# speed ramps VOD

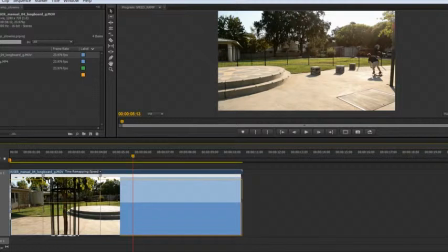(4:03)
And the other thing I want you to notice is as I raise and lower these, it actually adjusts the clip length for you. This is really great. If you've ever used time remapping in other programs, a lot of times it won't do that for you.
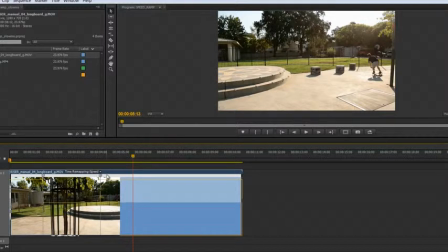(4:19)
So this just makes it really intuitive to where you're just playing with the effect. You're not really worried about clip lengths and things like that. And if you have clips next to this, it'll actually push it over for you. So it's a really great way of doing it.
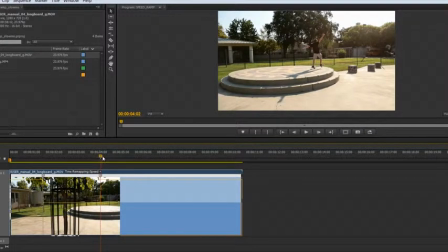(4:31)
But let's talk about making that speed change a little more gradual. So I'm gonna zoom in here again.
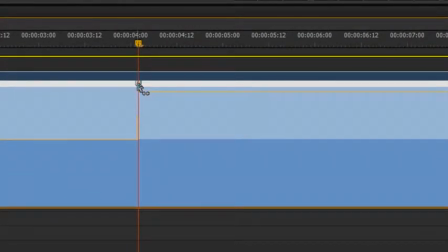(4:36)
You'll notice that when they set these keyframes, they have these little grabbers right here. Now, if I grab one of those and pull it out, essentially what that's doing is now making that change from 100% right here to 250% here
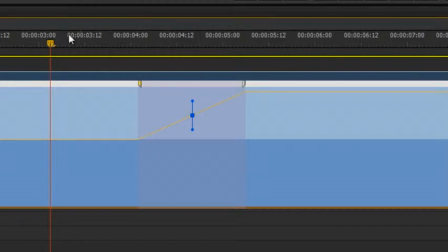(4:53)
over this length. So if I want it to ramp a little bit slower, I can drag this out. If I want the change to happen a little bit faster, I can pull it in. So let's just see what that looks like.
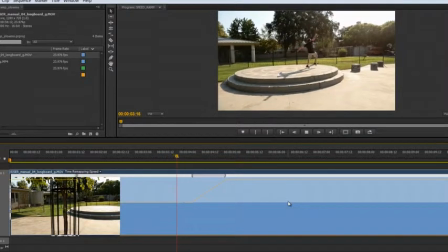(5:06)
So you can see that change is much more gradual. I'm going to play it again. So it just sort of gradually does that.
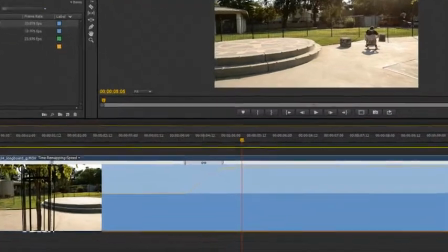(5:13)
And the other thing you can do is if you click right here on the bar,
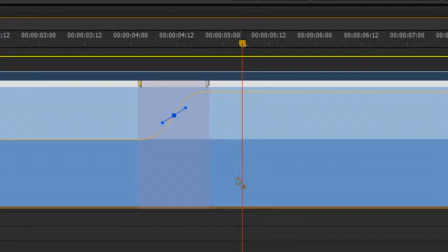(5:16)
you'll also notice that it's going to give me these handles so that I can sort of make it more of a curve so that it gradually sort of speeds up and does it that way.
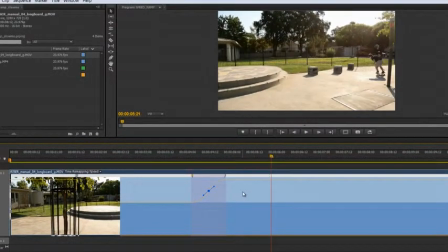(5:25)
So that's kind of a nice effect. So that's pretty good right there. Now let's go to that first one.
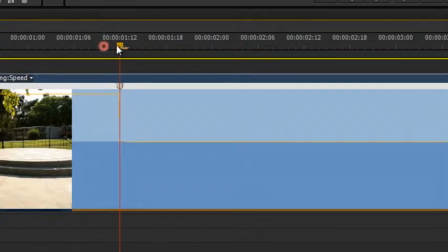(5:32)
And I'll zoom out and zoom in using the plus and minus key. And again, we're going to sort of stretch that out to where that
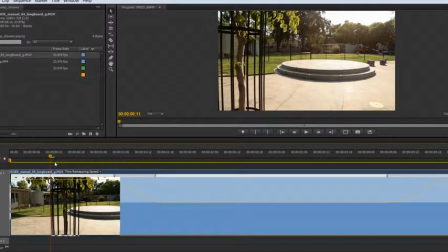(5:41)
ramp up to or ramp down to slow-mo is a little bit more gradual.
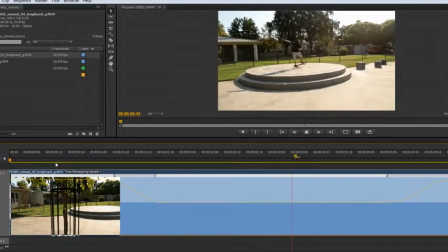(5:46)
So we've got real time. There you go. And back to real speed.
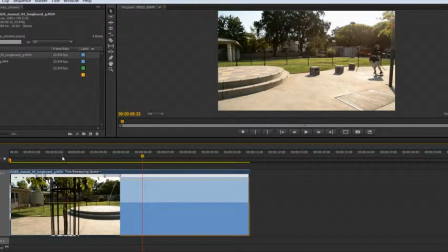(5:51)
The other thing that I think is, you know, we were here shooting this stuff and this particular shot feels pretty good, but we can even try, rather than going with real time, let's just push it to 300%.
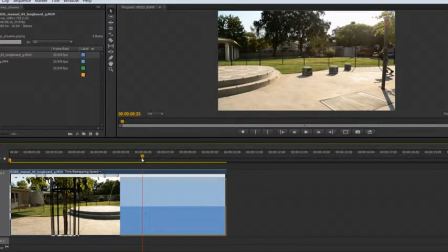(6:05)
Because, you know, the camera strips away a little bit of energy of what it actually felt like in real life.
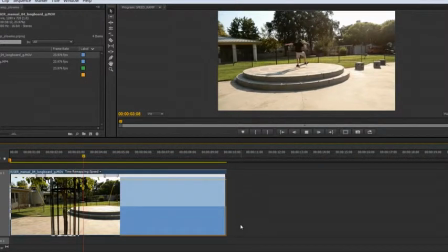(6:11)
So let's try that real quick and see if that makes a difference. Boom.
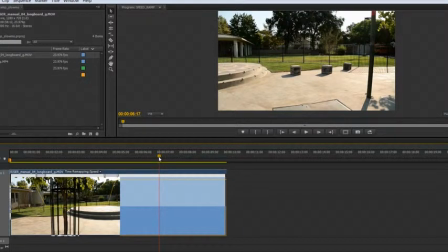(6:17)
Just adds a slight bit of excitement to that beginning because, you know, when you're there in real life, it's really cool.
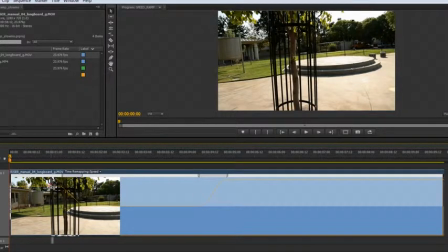(6:23)
And sometimes the footage strips away a little bit. So I'm going to go ahead and push that first one up to 300%. And now pushing something a little faster than normal speed is pretty much a fairly safe option. You know, slowing something down that wasn't shot for slow-mo can be a little bit dicey, especially in Premiere. But in this case, I think we should be safe. So let's check it out.
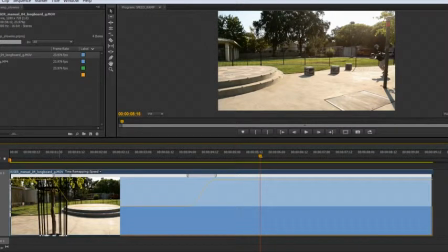(6:47)
And also speeding up the front and backside a little bit more also makes that slow motion feel a little bit more intense.
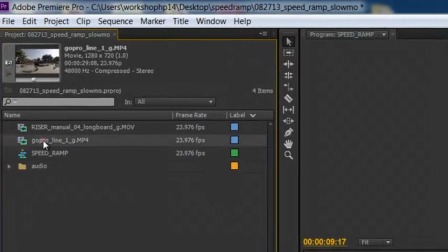(6:55)
So I do kind of like that. Okay, so now let's move on to our 120 frame per second shot here, just to give you an idea what that looks like.
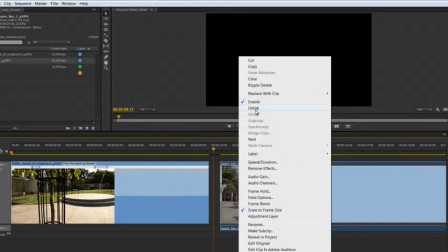(7:02)
I'm gonna go ahead and highlight it, right click, unlink, select the audio, delete.
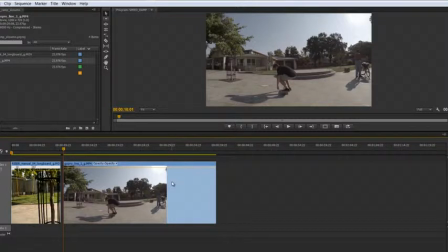(7:08)
And so in slow motion at 100%, because we've already converted this to 24 frames per second, this is what it looks like, okay? Really cool to be able to see sort of, you know, how the feet move, how the board moves, all those kinds of things. But, you know, to watch this whole thing in slow motion, it's a little overkill.
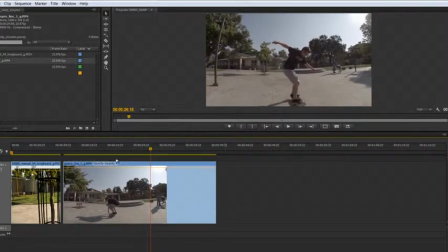(7:27)
So what we want to do is basically, you know, put some real time speed in there and then slow it down just for the tricks. So let's go ahead and do that and maybe around right there.
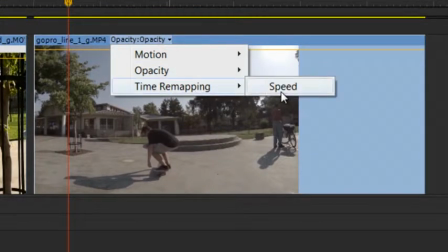(7:37)
And again, we're going to click on the triangle, go to time remapping, speed, hold control to add a point.
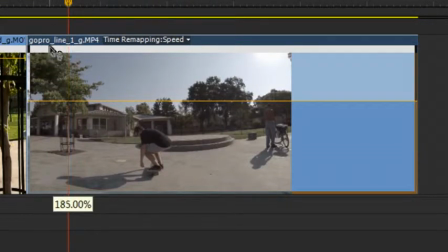(7:45)
And now this time, rather than 250%, we actually need to go all the way up to 500% to get real-time playback. And I'm even going to push it a little bit more. I'm going to push it to 600 to go a little bit more than real-time.
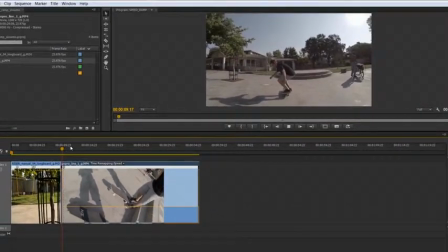(7:58)
So let's just see what that looks like. All right, looking good. I'm going to go ahead and just delete this first guy to get it out of our way and right-click Ripple Delete.